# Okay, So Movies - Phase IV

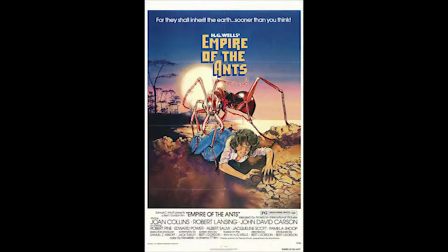12s
Okay, so, Phase 4. This came out during a 1970s parade of killer animal swarm movies.
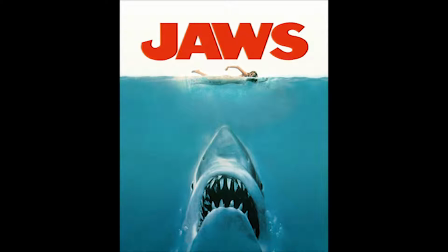19s
Halfway through the decade, Jaws showed how successful just one animal could be in causing horror, but swarm movies kept coming out.
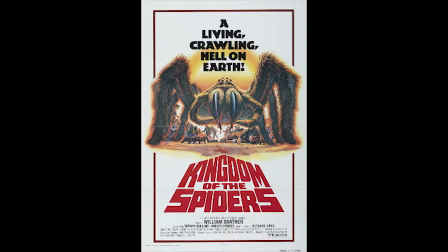25s
If you haven't seen any of these movies, they usually follow a similar series of plot points.
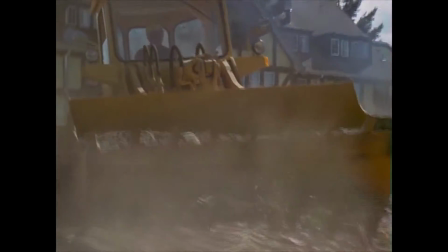29s
Mankind is shown as being ignorant to its surroundings, destroying natural resources, and displacing the animals within an area.
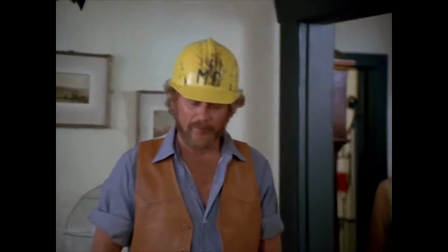36s
There's usually one lone environmentalist who has some idea of what's going on, The problem is ants.
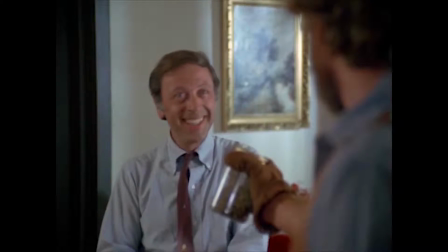41s
Regular little ants, like right here. but who nobody listens to until it's too late.
I don't know what you're talking about.
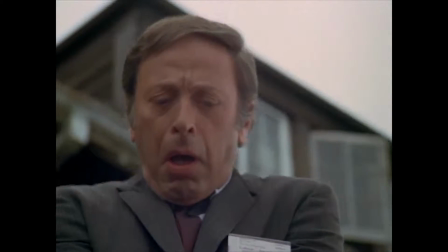46s That's ridiculous.
The animals turn out to be far smarter than the humans thought, and they retaliate accordingly.
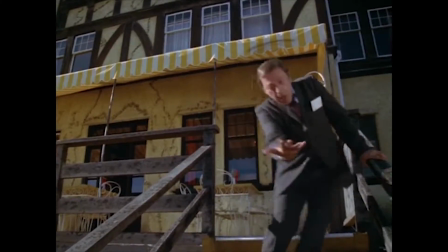52s
A few of my favorites from the genre during this period are Frogs, The Food of the Gods,
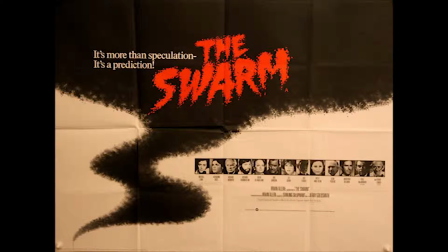57s
and The Swarm, the latter mostly for the casting of Michael Caine, who can make just about anything enjoyable.
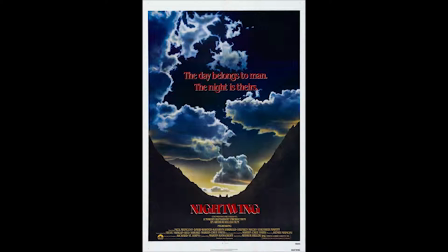62s
Most films differentiated themselves by using a different kind of animal.
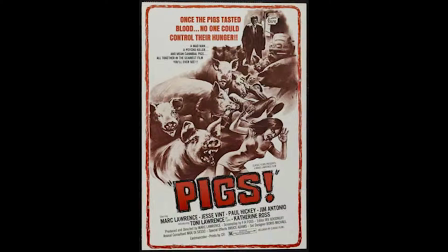66s
Night of the Lepus featured killer rabbits, Daddy's Deadly Darling focused on killer pigs, and so on.
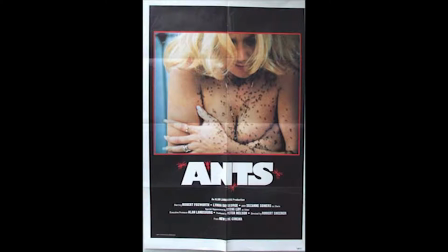72s
Phase 4 used ants, and while there are a number of other films which did the same during the 70s, Phase 4 stands out for a number of reasons.
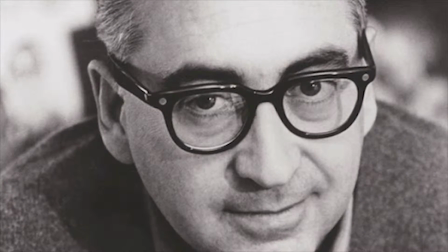79s
First, it was the only feature film to be directed by Saul Bass, a man whose short films were highly acclaimed,
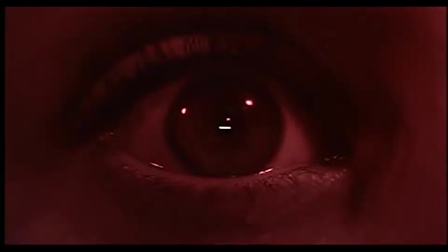85s
but who is primarily known for being a title designer, his most famous work including the opening credits for the Alfred Hitchcock films Vertigo and Psycho,
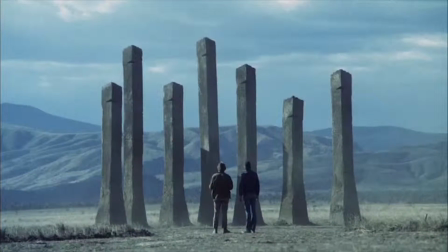92s
among others. You can see his influence as a graphic designer throughout Phase 4 in the striking shot compositions and unique, memorable imagery.
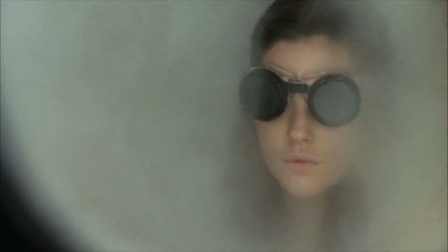102s
What I want to make note of, however, is specifically how this movie shows its antagonists, the ants.
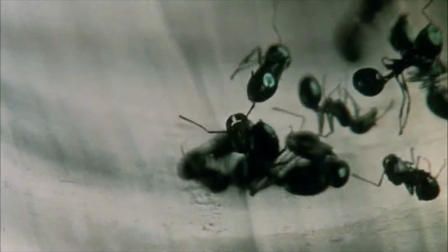107s
Most of these killer swarm movies show images of people covered in the creatures, or wide shots of the hive moving as a unit,
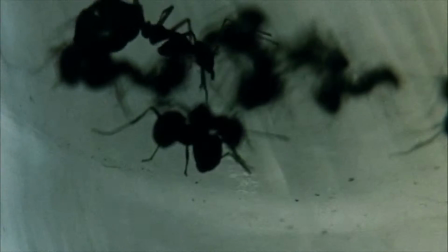114s
but Phase 4 tries to depict the finer details in what a coordinated assault by insects would mean.
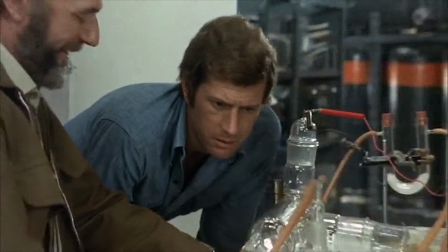119s
It tries to show them as intelligent beings, and treats the attackers with respect, showing them in detail as they perform their tasks.
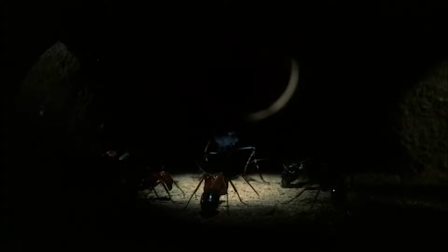126s
This is done to the point that these scenes are lit dramatically, as you would any conventional scene with human actors, despite the tiny size of the action.
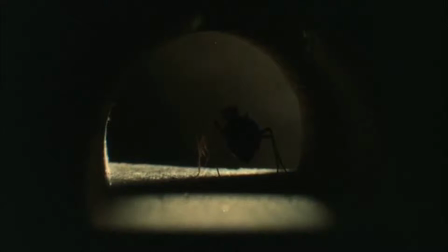134s
In fact, the first 10 minutes of the movie, or 12% of the total running time, plays without any shot of a human being at all.
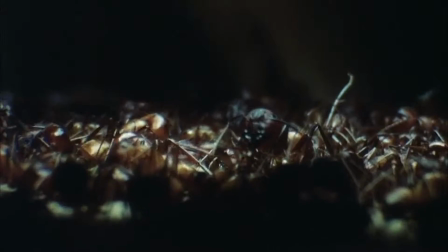141s
It's simply ants and establishing shots.
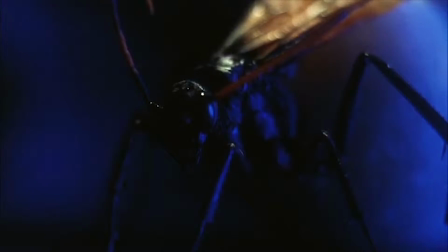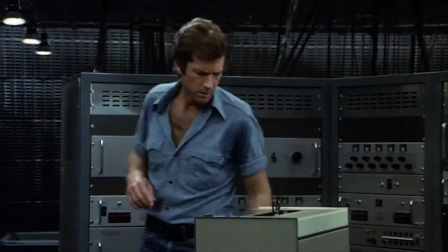149s
When the ants suffer casualties in their standoff against the scientists, we see them gather the bodies of their fallen and mourn the loss.
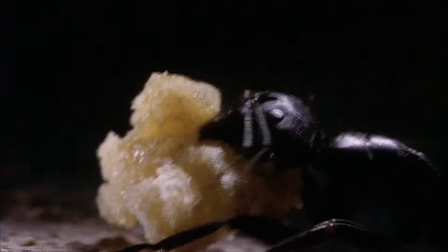159s
And in another scene in which they bring back a piece of the poison being used by the humans so that their queen can use it to create an immunity in her offspring,
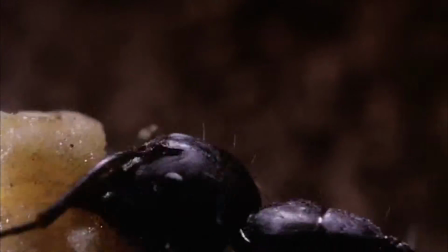167s
it shows each ant in the process sacrificing itself to pull the mass just a little bit further.
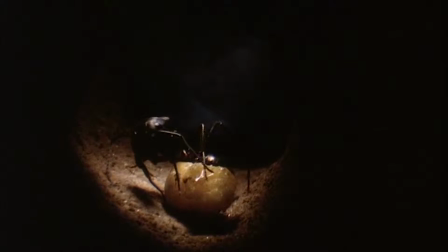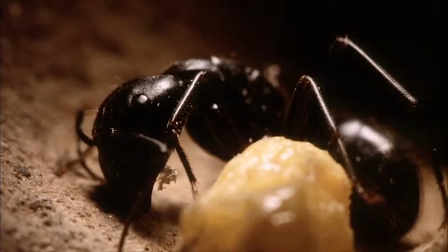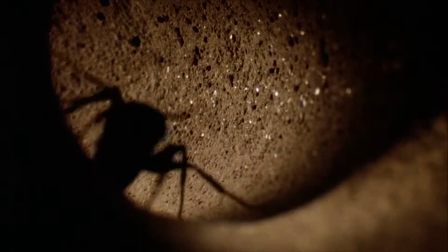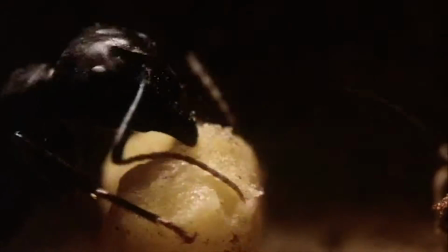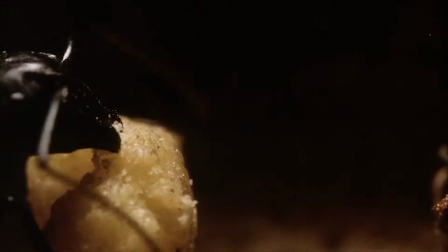196s
No other film that I have seen in this genre gives the animals as much respect.
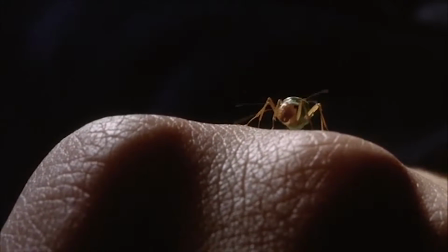200s
This attention to detail and demonstration of the ants' abilities makes the movie far more frightening than your more common variant on the theme.
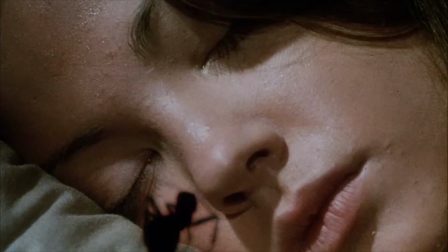207s
A species suddenly becoming violent is eerie,
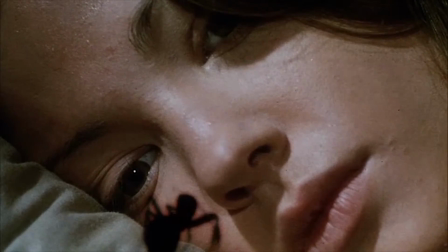210s
but a species as simple as an ant suddenly becoming intelligent enough to warrant their own close-ups is a truly unique kind of horror.